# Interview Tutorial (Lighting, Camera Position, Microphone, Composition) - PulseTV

That way when we edit it together, when we don't hear me ask the question, we will actually be able to understand what Ben is saying. So if I say, what is your favorite subject in school? You could say, my favorite subject in Mountain View High School is science class, right? That way when we edit that together, we have context. Does that kind of make sense? So that's some instruction that you can give to your person that you're interviewing, right? Make sure that you have headphones with you. We always want to plug those into the camera that's recording our audio.
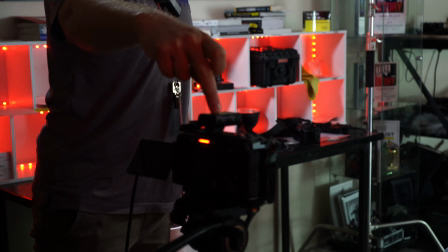[8:44]
You can see that we have a microphone on top, and then I have the microphone right here.
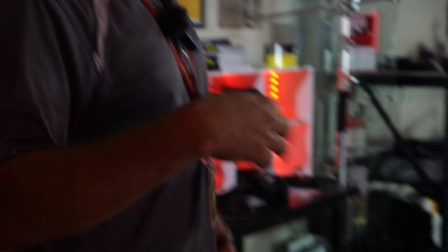[8:48]
If we were interviewing Ben, though, obviously we'd take this microphone and we'd clip it onto Ben. There's also these style of microphones. So this one that I'm wearing is only usable on the Sony. Actually, I think you can feed it in from the side. You can, but it's more tailored to the Sonys. But these are also good ones that you can use. The one that has the little LCD screen on it, that's going to be the one that connects to your camera, because you'll be able to see the battery life of both the transmitter and the receiver. And you'll also be able to see the audio level there.
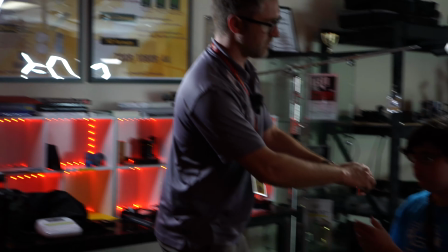[9:22]
And then you would clip this one, if this is what we were using, onto Ben's shirt.
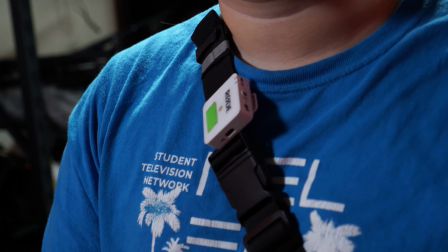[9:26]
We could also use what we call a lavalier microphone, and wire the lavalier up his shirt and then clip it onto his collar. And then this is one more style that we have. These are our Hollyland microphones. This is when you're interviewing two people. So if we had two people sitting next to each other, this guy would go onto your camera and you'd feed it in through a wire. And then you would have two audio transmitters. And these guys have little magnets on the back. You can just pop it right onto a shirt. These are pretty slick. Make sure that when you're done filming with a camera that you plug it back in, either plug the battery back into a charger or plug the actual camera in through the USB-C port back there in the back room, and also the microphones. These microphones are awesome, but the batteries have to be charged, right? We can't just replace like a AA battery. These are internal batteries. Yeah, that would be nice. And I'm pretty sure that's how almost all of our microphones are that we have in class. So just make sure that you plug it back into the USB-C, and so that way it's charged up and ready to go for the next time.
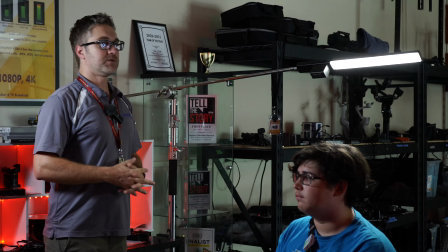[10:38]
One more thing is a bonus for you guys. I'm going to quickly run over why we would place him where we
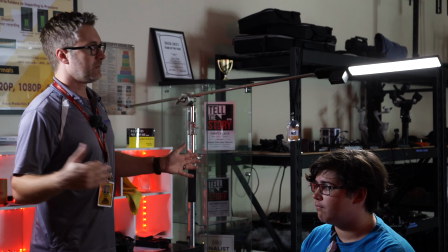[10:46]
place him and face him in accordance to what our background looks like.
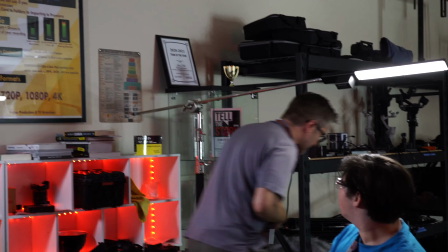[10:51]
So right now, we have what are called converging lines.
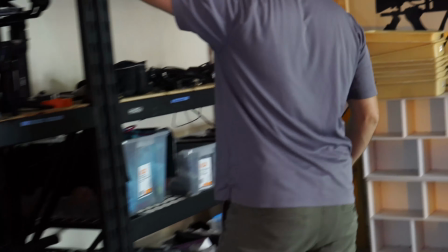[10:55]
If you've ever taken an art class, you know that that is basically the perspective of space squishing down in the background.
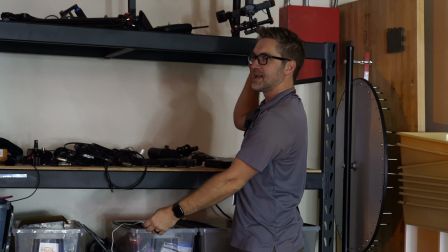[11:04]
So it kind of looks like this. If this were to go way, way back, like 100 yards, you'd basically, it would look kind of like this, right?
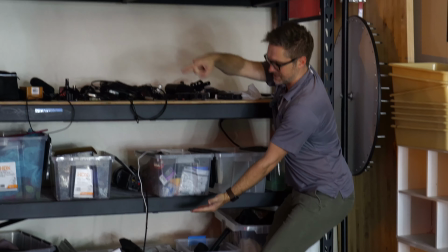[11:12]
Where the lines would converge in to the horizon.
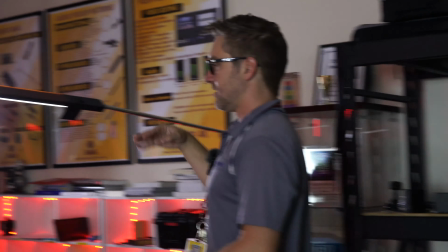[11:17]
I like to place the subject so that the converging lines lead the eye to the subject.
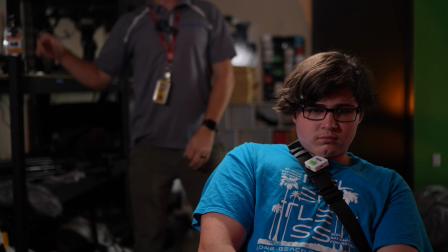[11:25]
So it's bigger here in the space that's right here to the left of him,
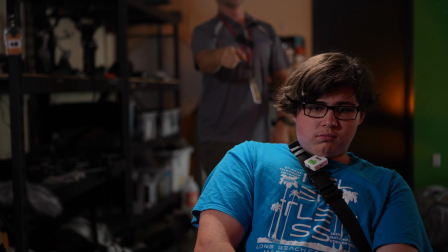[11:31]
but then it's going to get smaller and smaller and smaller and converge into him. It's going to draw the eye to our subject.
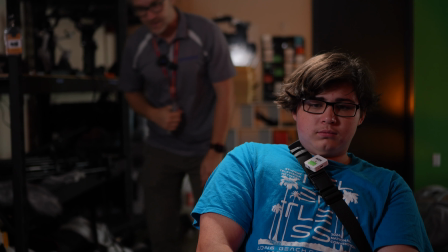[11:38]
So that's why we've placed him where we did. If we placed him on the other side,
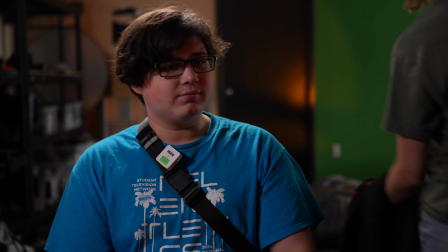[11:45]
if we placed him on the other side, you can see that there's really no converging lines anywhere.
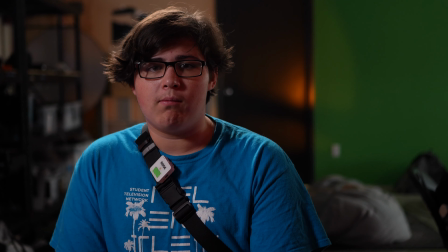[11:51]
We have that kind of flat background.
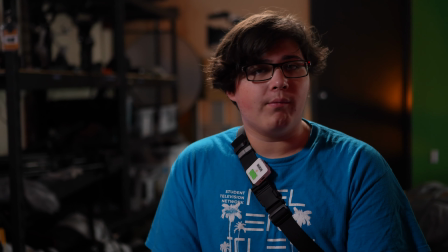[11:53]
Now that would also work in a pinch, but this is just, again, it's like doctrine of Mr. Hall. Looks a little bit better to my eye. One other thing that we can do is we can take a background light, if we have it,
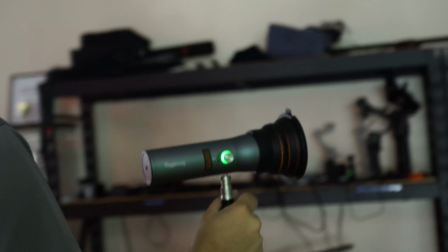[12:09]
and we can pop a background light behind him to help break up that background a little bit.
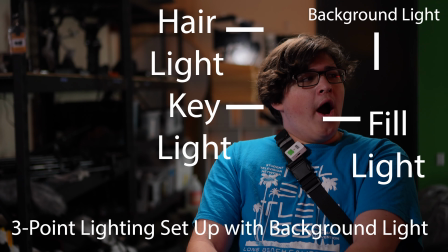[12:15]
So now we've got a different color behind him.